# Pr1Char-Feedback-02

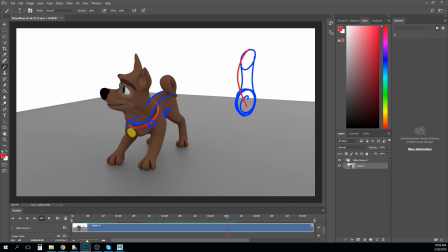isn't doing this and this. It looks like it's doing this instead, right? And so I think you need to kind of, carry that all the way through.
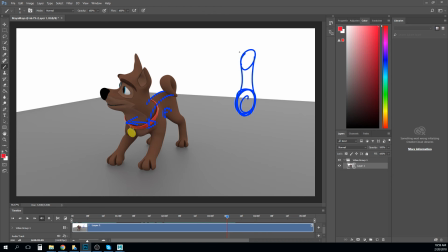And the way you do that is, if this one rotates this way, then this one rotates this way, and that's going to get you this line of action, right? Hopefully this is making sense, but overall this is looking pretty good.
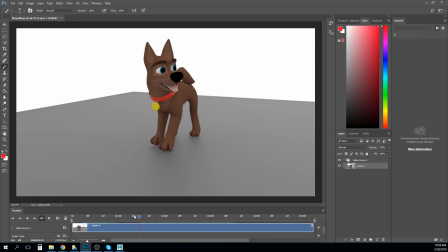The last little thing I'd say is I think you could play a little bit with the eyes on this.
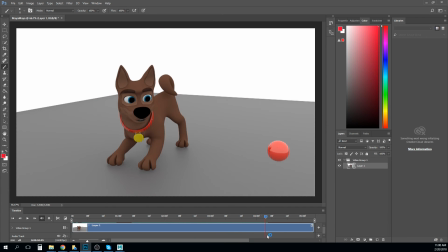For some reason this bothers me right here. It's almost like the eyes go a little dead through here, and it's because you're not getting it's more like the head is following the ball and not the eyes, right?
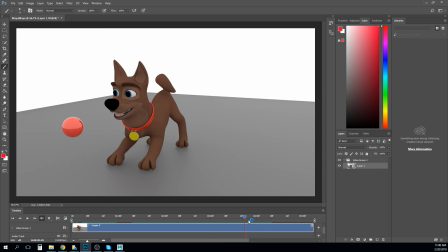So you could have the eyes doing like some pretty big eye darts, like it's like looking at different points on the ball throughout this. I think that would help. The other thing is like right here, see how the ball like kind of like right here it's kind of in his gaze, right?
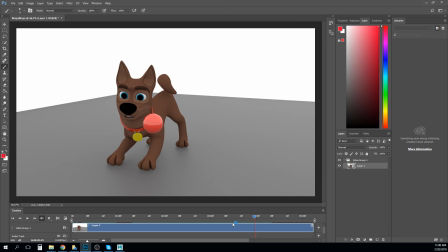But then 2 frames later it's like it's getting away from him. Like if that happens, then he needs to feel like he tries to catch up here. His eyes will dart down a little sharper to try to catch up with it. And so I think, just playing around with those eyes, that's almost like a polish pass thing.
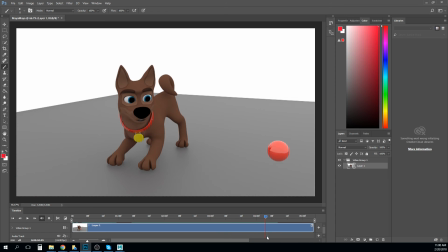Right now it feels like you've kind of timed the head right, but the eyes still need to be doing a little bit more to keep up with it.
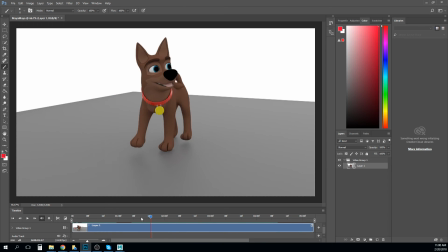I feel like
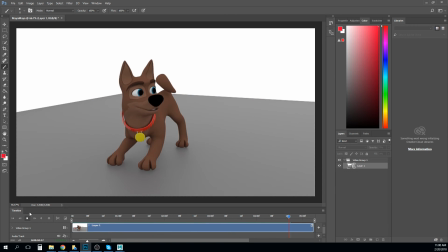the beginning you have some fun ear stuff, but I do think you could probably do a little bit more with the ears at the end as well. So overall, it's got a good foundation. The hard part about any creature is that
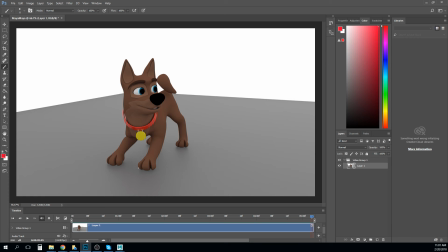the anatomy is so much more visible than humans who wear clothes and have lots of fat on us and stuff like that. Like this is, we're going to see mistakes in the anatomy a little easier on a creature. So you kind of have to fight those off a little bit more. But overall, pretty good job.
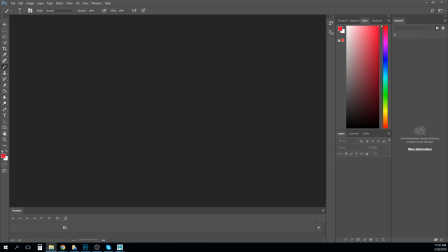So. And so, Milana, I think we're going to probably do yours and then call it for this video.
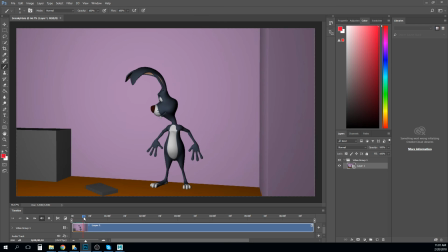Oh yeah, okay. Let me watch this one again so I can remember. Yeah, so you talked about possibly having a slightly different camera or something on this.
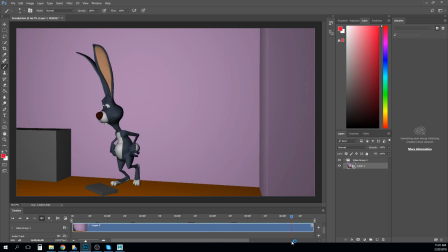I think it wouldn't hurt just to get us some more interesting dynamics, but you got some cool stuff going on here. I think you need a
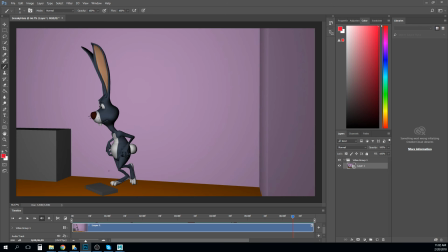little bit more of a squash right here, just a little bit more, and then you need it to pop up a little bit more on this jump. Right now, it just kind of feels like he goes into that pose, but if you look at the height of the hips,
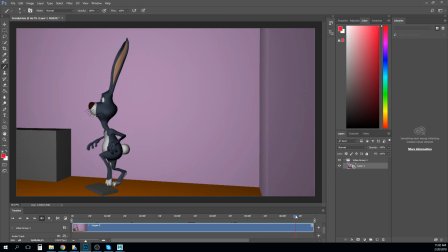it's not really changing that much, right? And so I think, push the hips up to like here to get this like arc over, right?
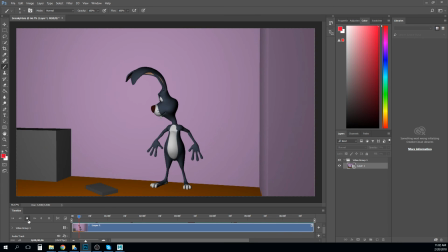I do think that there's some overlapping stuff and some cleaning up of arcs that you could do. I see a couple of spots where your elbows and your knees are getting IK pop.
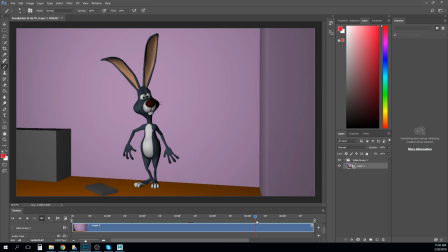So we talk about what IK pop is like, your IK is controlling that joint chain, like in your knee. But then when that goes completely straight, right, that means
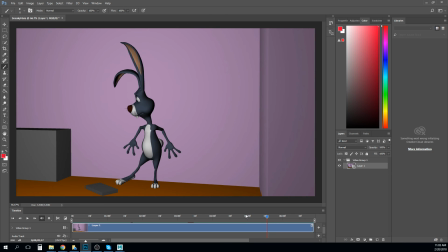you've pulled that IK further than those bones actually are when they're completely straight, right? And so it locks out straight, and we get this knee pop. And it usually happens over 1 frame, where the knee goes from bent to completely locked,
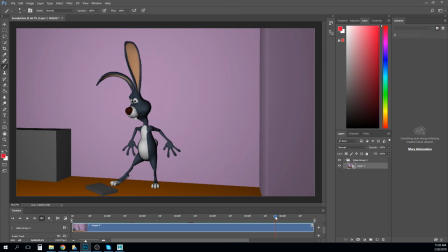and then it'll pop when it goes back to bent again, right?